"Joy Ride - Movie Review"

We don't get a wide shot of him a half mile away, tracking them slowly across the highway, which is probably what's happening.
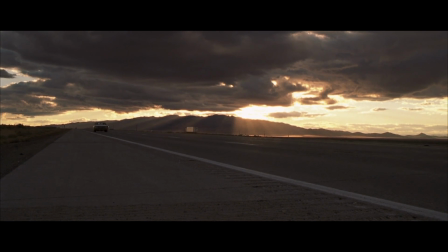[4:47]
Would a shot like that help the story a little bit? Yeah. Would it be scary? Maybe.
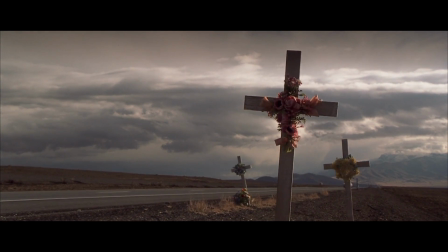[4:52]
But maybe it would reveal too much. Maybe it's better to not know exactly where he is and just have that voice on the CB radio feel almost omnipresent. There's also a terrific set piece in the movie where they flee into a cornfield and the truck follows them in there.
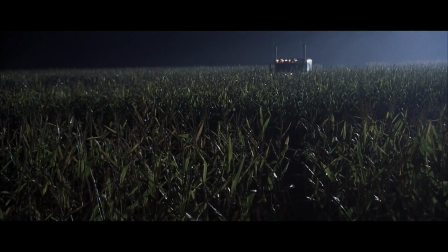[5:06]
I obviously have a soft spot for cornfields in movies, But when it comes to this scene,
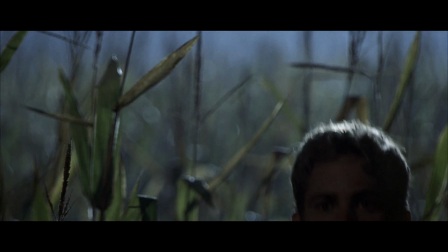[5:10]
there are some really gorgeous and haunting shots of that truck sitting there in the cornfield with its smokestacks shooting plumes of smoke across the sky.
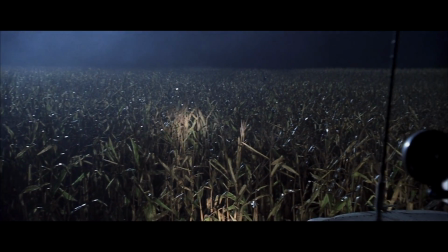[5:19]
And as he trails the light across the corn stalks, you just know eventually he's going to find one of them.
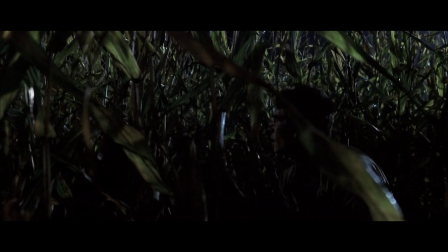[5:24]
It's a really tense scene. And near the end of the film, an excellent Saw-level trap is set up with a shotgun that's aimed at our hero's potential girlfriend.
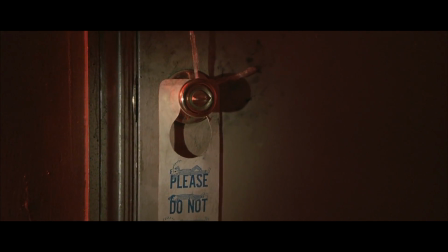[5:34]
And if they just open the door, she's going to get her head blown off.
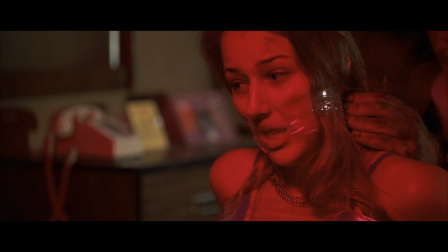[5:37]
And it's also scary because we see this trap being set up while our heroes are outside running from motel to motel trying to find this girl,
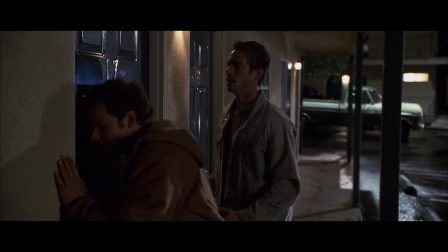[5:44]
and you know that if they open the wrong doorknob, she's dead. Duel, Breakdown, and Joyride is an excellent unofficial trilogy to watch if you're ever in the mood for a movie like this. I would love to make a film like any of those movies. It is a major goal of mine for the future, and I hope to be able to do that someday. But as for Joyride, I've always loved this movie. I think Steve Zahn and Paul Walker are excellent in it. Leelee Sobieski is also very good, and I wish that John Dahl would direct more movies because he's really good at it. Guys, thank you so much for continuing to watch the 11th annual Halloween special. Look forward to more videos coming your way very soon, and if you like this, you can click right here and get Stuckmanized.